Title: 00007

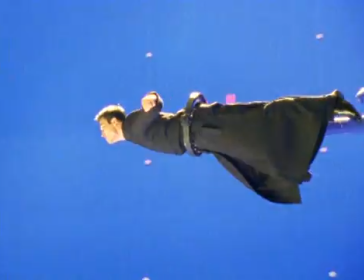So we had a blue screen shoot that involved special rigs, and then at the same time we begun animation of the other superhero human flying shots.
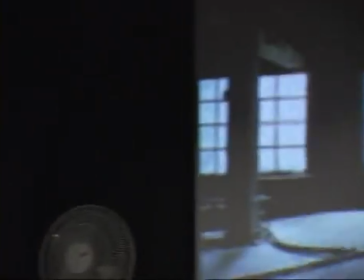A lot of things that we're doing is taking a lot of wire stunts and making them look like they're not on wires. Kind of like digital wire removal in CG world.
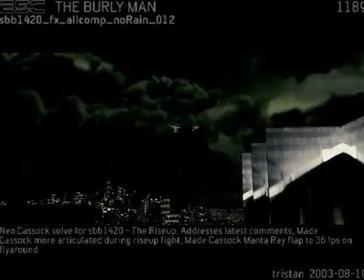And also stuff that's like impossible to capture, we would just go in and hand animate it.
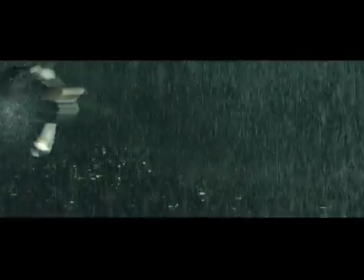With hand animation, you're able to get a much more fluid look. Really gets a performance that you can nail down to the millimeter.
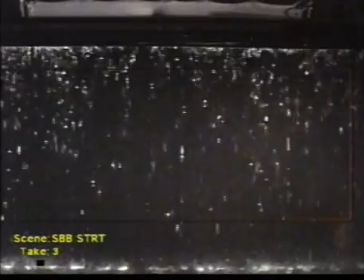In the Superfly, 70% of the rain that you see is synthetic computer-generated rain.
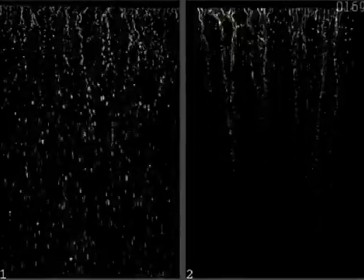Integrating computer graphic rain with real rain and different layers deep of both.
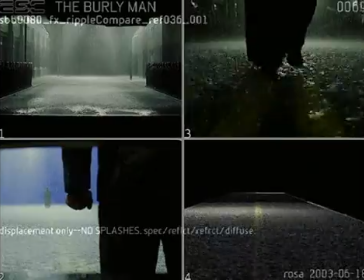It took us a long time to get the rain system to match the live action, to the point that we could actually insert in the middle synthetic rain.
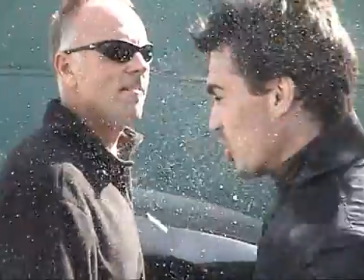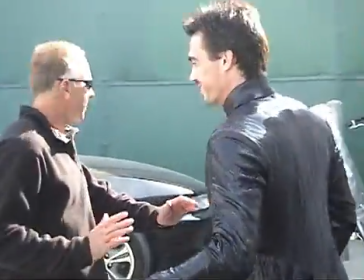The wet look for the characters was quite a challenge.
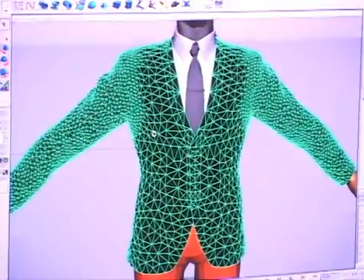Our cloth department not only excelled at producing a really kick-ass looking dynamic for wet clothing for Neo and for Smith,
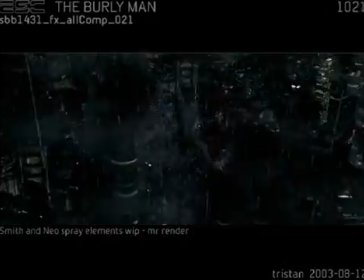but also were able to produce really excellent looking water spray that every time they fight or hit each other,
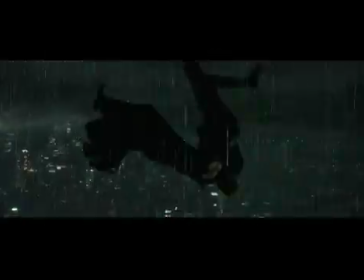spray goes flying off. A lot of technology being arrayed to basically understand the water,
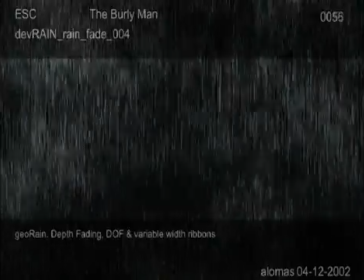how it really works in the real world, and then how to stylize it.
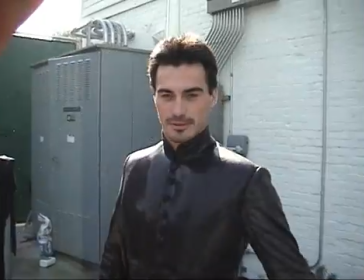How about really hard?
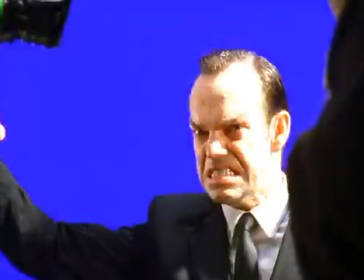Action!
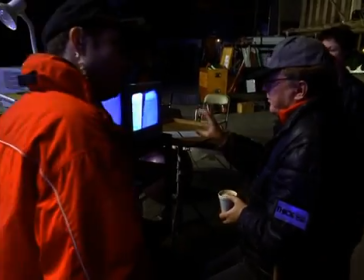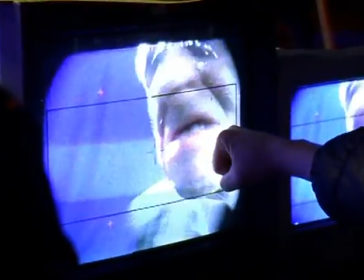The punch is the definitive blow delivered by Neo.
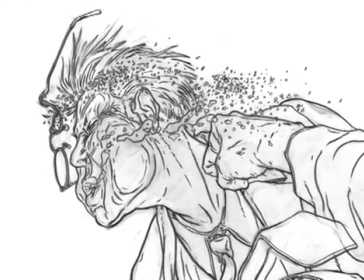We're looking to really amp up the drama of a fist,
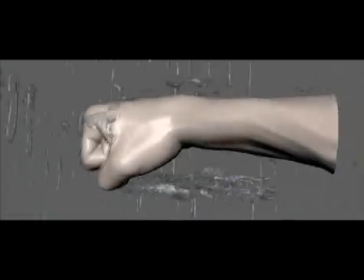and it will be smashing through rain that's nearly suspended, and the rain will smash off in a zero GE way.
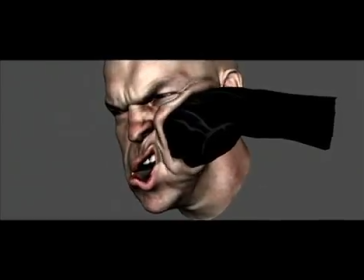So we're basically going to cover it virtually with computer graphic fist
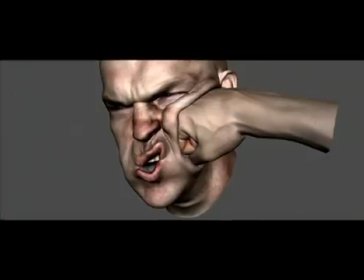seen with somewhat of vertigo camera lensing to create a real sense of enormous mass.
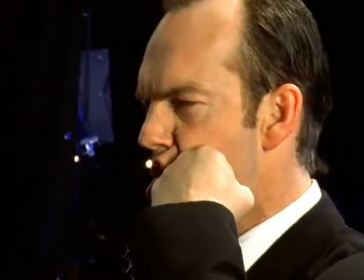This sequence is one of the biggest visual effects sequences in the movie. Blue screens, CG rain, actual CG digital Neo and Smith characters.
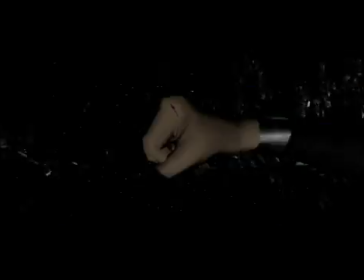This has everything thrown in.
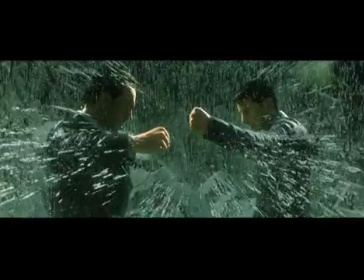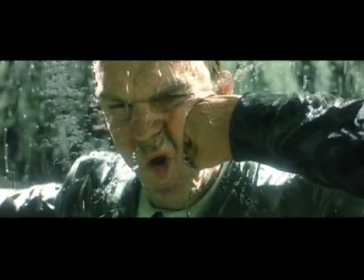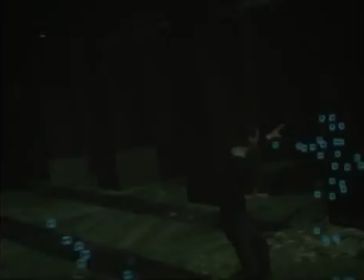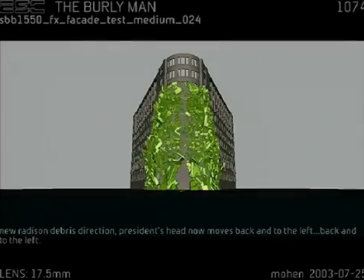It's just a logical extension of the whole notion of CGI.
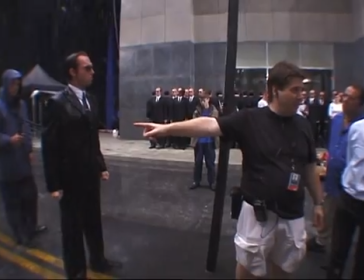Larry and Eddie will take risks. They kind of pushed us into reaching them extra limits.
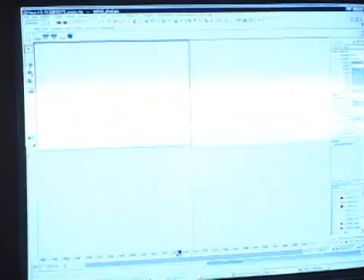It's not a question that you may want to do it or you can't do it, you have to do it.
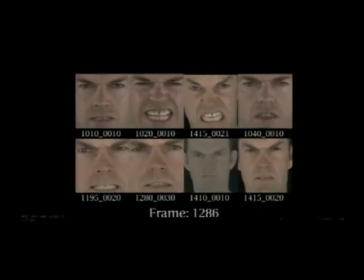Filmmaking in general has now this new tool, which I believe
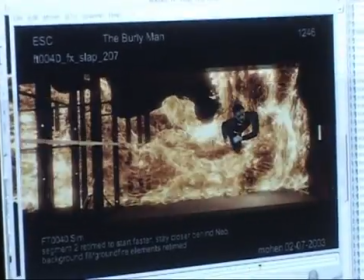allows directors and writers and cinematographers to
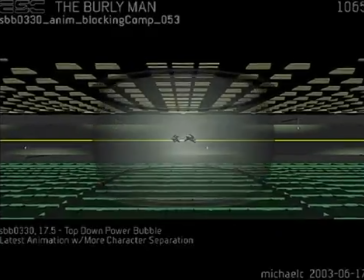transcend all of the physical boundaries that are placed upon us by shooting here in the everyday world.
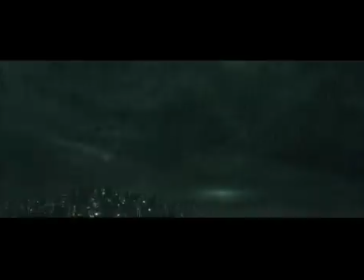It liberates the filmmaker in ways that they never have been before.
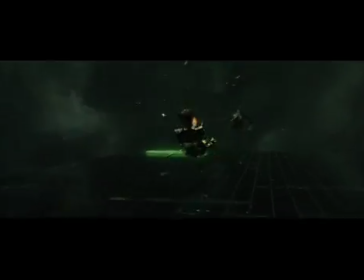And that is a pretty long stretch in that time frame.